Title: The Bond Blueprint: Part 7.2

But when I started to write these books in 1952, I wanted to find a name which wouldn't have any of this romantic overtones like Peregrine Carruthers or whatever it might be. I wanted a really flat, quiet name.
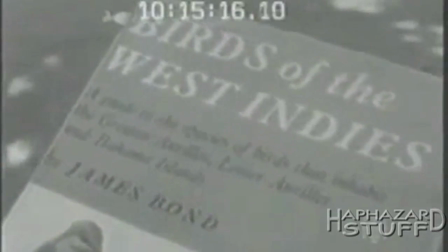36s And one of my Bibles out here is James Bond's Birds of the West Indies, which is a very famous ornithological book indeed. And I thought, well, now, James Bond, now that's a pretty quiet name.
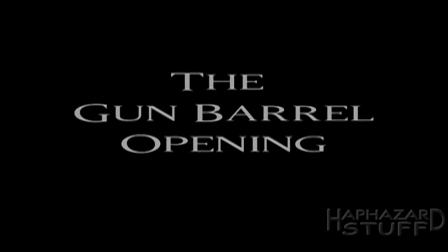52s And so I simply stole it and used it.
A series of white circles appear across the screen.
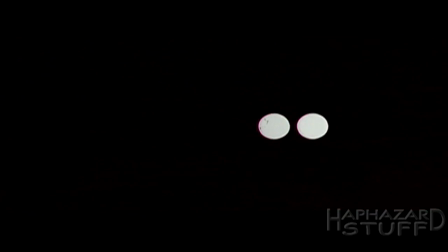60s
They reach the edge and one circle opens up, and suddenly the audience is looking through the inside of a barrel of a gun.
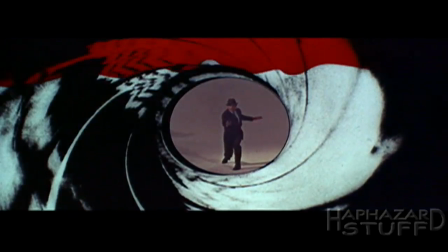67s
A man casually walks to the middle of the screen, he quickly turns, points his gun, and fires at the camera.
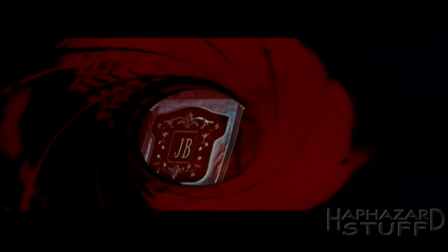73s
Blood pours down as the circle shakes and disappears. It has to be one of the most memorable openings for any film series.
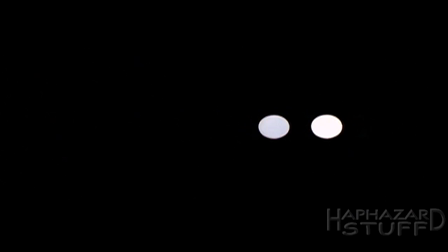81s
Sometimes I'll wonder how such a seemingly simple, almost silly idea has endured for so long.
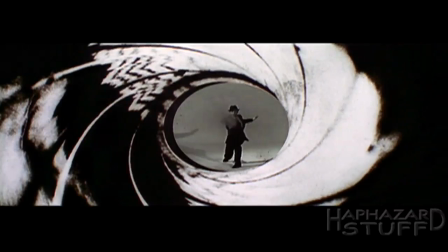87s
But I guess sometimes the best ideas are the simple ones.
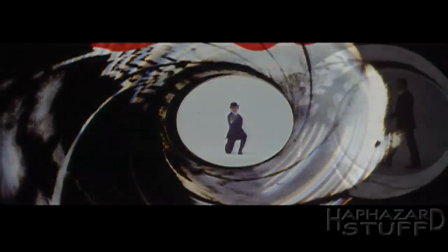90s
I mean, I would have expected that maybe once Connery had left and they wanted to change things around, someone would have suggested of just losing this opening altogether.
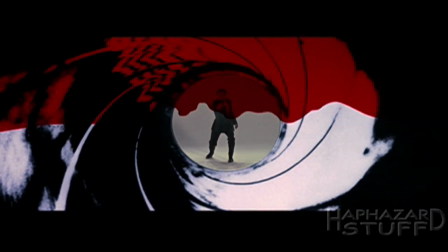99s
That maybe it looked silly or too old-fashioned, or to make a different opening for Moore or something.
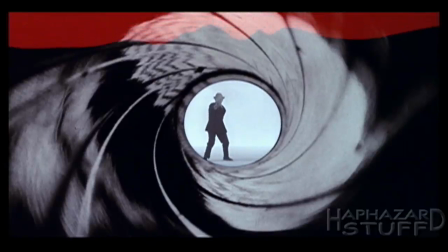105s
But no, it's stuck around ever since. This gun barrel intro was designed by Maurice Bender as part of the credits to Dr. No.
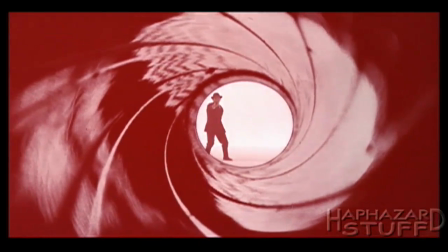114s
After the circle disappears, it starts a motif of abstract, animated colored dots during the credits.
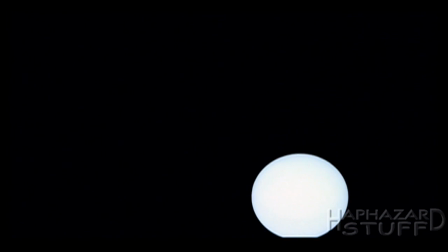120s
Since then, the gun barrel has become a signature opening to the films. The idea does seem like it fits perfectly in the era of 60s psychedelic images and pure grooviness.
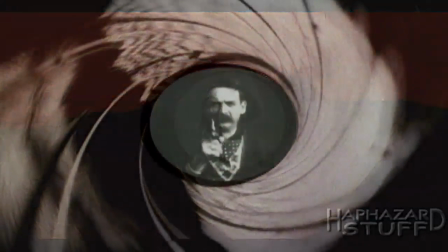133s
Whether this gun barrel opening was in any way influenced by the 1903 The Great Train Robbery closing scene is anybody's guess.
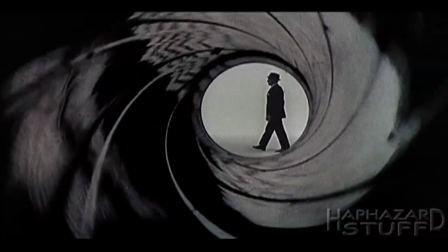142s
It is interesting to note that Connery hadn't filmed his gun barrel scene until Thunderball. The three previous films featured stuntman Bob Simmons filming the intro.
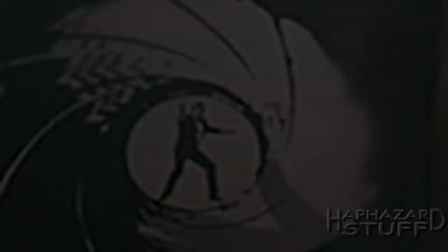151s
I doubt that when Bender created this for Dr. No way back in 62,
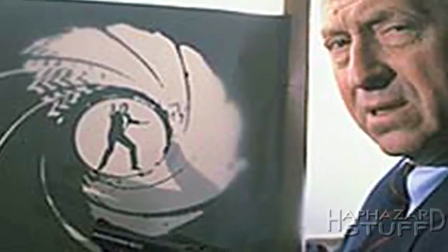155s
he could have predicted this intro would become a significant logo in the Bond mythology and be a recurring trademark
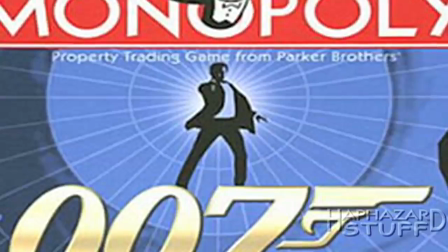162s
of the character and have it be used in countless publicity materials and merchandise and parodies in the opening for films
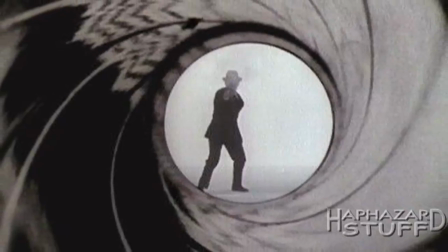169s
yet to come. It's an enduring example of the power of an opening image in terms of establishing audience expectations.
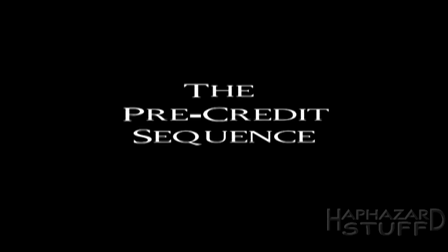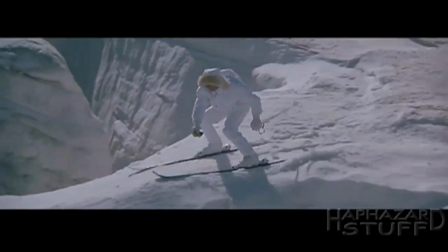192s
We're immediately tossed into a mini Bond adventure, a short film that throws us into Bond's world and is an appetizer of things to come.
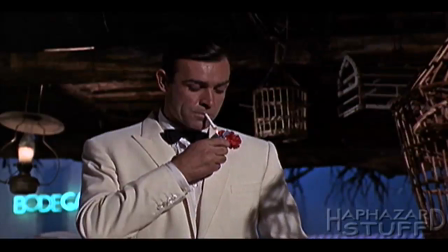201s
This can either be a standalone mission Bond is sent on, or
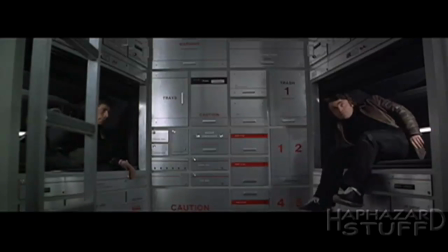209s
can be used as a jumping off point to the story. From Russia With Love was the first to start the pre-credits sequence.
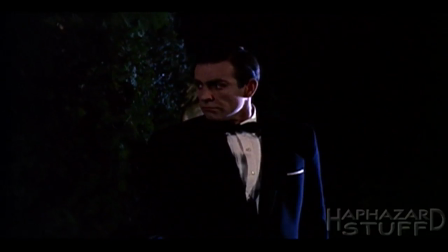216s
Initially, this scene wasn't intended to come before the credits, but ended up there through the editing of the film. After the popularity shown for the character in Dr. No, filmmakers thought it would be fun for him to get killed off immediately.
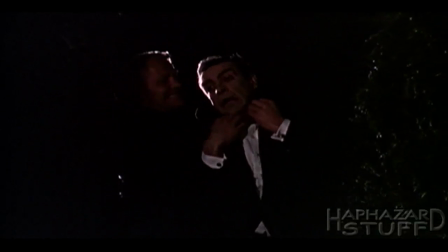229s
Of course, we know he isn't really dead, but the setup is intriguing and gets your wheels turning as to what's going on and what will happen.
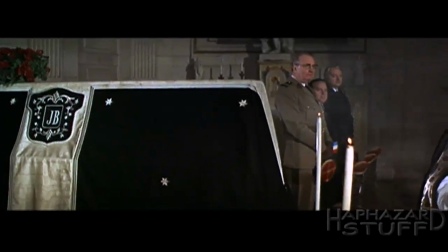238s
Connery's pre-credits went back to this trick of getting the audience to believe Bond is dead a few times.
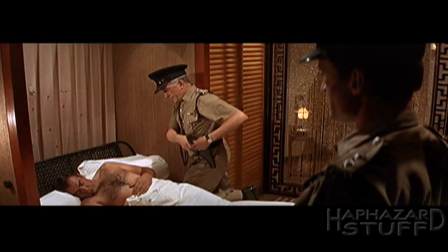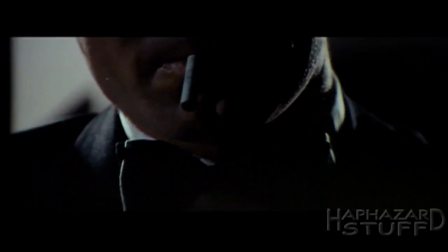251s
When a new actor stepped into the role, or when Connery returned,
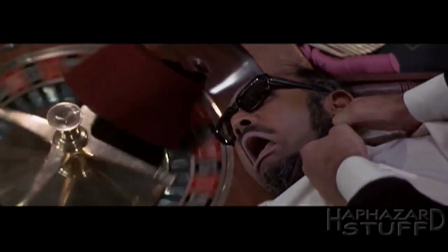256s
the sequence was designed to build up anticipation of only giving hints of Bond, before finally giving him a dramatic reveal.
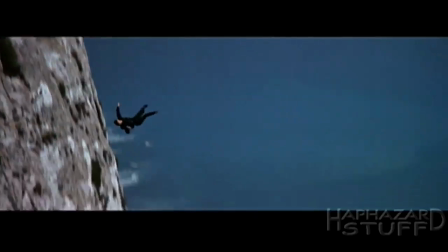264s
And then some action would follow.